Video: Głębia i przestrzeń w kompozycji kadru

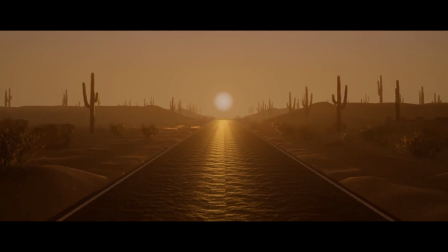(0:00)
Nasze ekrany mają płaską powierzchnię, jednak gdy oglądamy filmy, to mamy wrażenie głębi i trójwymiarowości oglądanego przez nas świata.
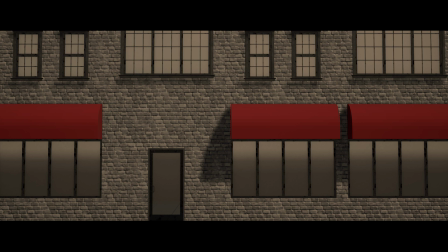(0:09)
Najważniejszym wskaźnikiem głębi jest perspektywa i kiedy patrzymy na ten budynek, to wydaje nam się on płaski.
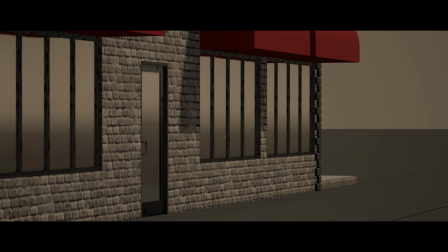(0:15)
Jednak gdy ścianę ustawimy pod kątem, to zaczyna nabierać on głębi i gdy pod kątem ustawimy dwie ściany,
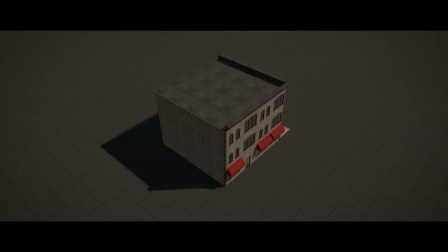(0:20)
budynek nie jest już płaski, a pokazując najwięcej możliwych kątów, nie mamy już wątpliwości, że jest trójwymiarowy.
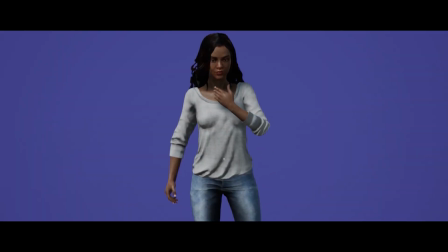(0:27)
Podobnie jest we wnętrzach i tu mamy postać ustawioną na tle ściany, a tu została usytuowana w rogu.
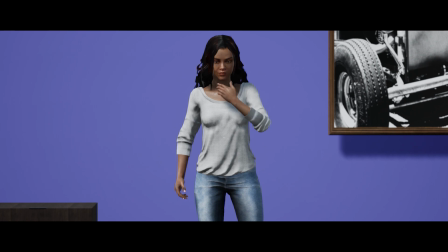(0:33)
Głębie możemy zbudować również przez wieloplanowość i dodanie przedmiotów w tle oraz na pierwszym planie.
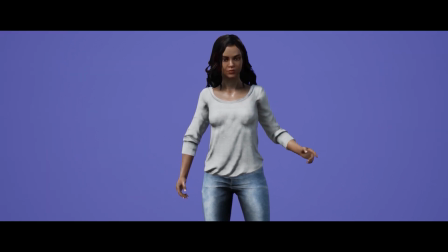(0:39)
Przy takim układzie przestrzeń już nie jest taka płaska jak przy postaci sfilmowanej na tle ściany. Wrażenie głębi możemy uzyskać również przez nakładanie się na siebie przedmiotów.
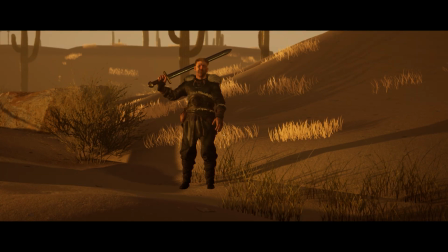(0:49)
Kolejnym sposobem na zbudowanie przestrzeń jest ramka.
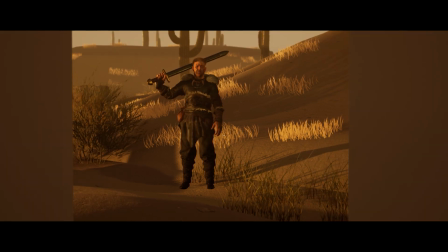(0:51)
Jednak przy tworzeniu obramowania musimy pamiętać, że regularne kształty zamiast budować przestrzeń dają wrażenie przycięcia kadru. Elementy obramowania muszą być oczywiste dla widza, bo inaczej odciągają uwagę, zamiast skupić ją na temacie kadru.
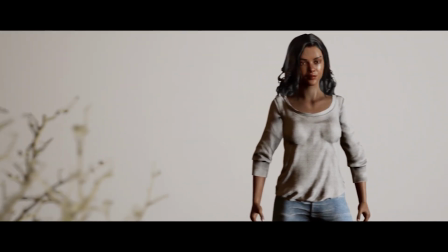(1:05)
Przy budowaniu głębi za pomocą ruchów kamery należy pamiętać o wieloplanowości i punktach odniesienia, bo bez tego ciężko o wrażenie ruchu i przestrzeni.
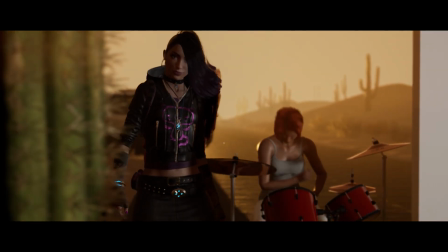(1:13)
Mając kilka planów, widz odnosi wrażenie, że obiekty z przodu poruszają się szybko, a te z tyłu wolno lub stoją w miejscu.
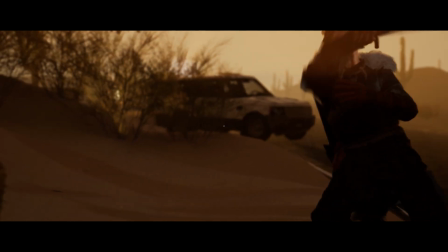(1:20)
Zjawisko, w którym obiekty w oddali wydają się przesuwać wolniej niż te z przodu, nazywa się paralaksem.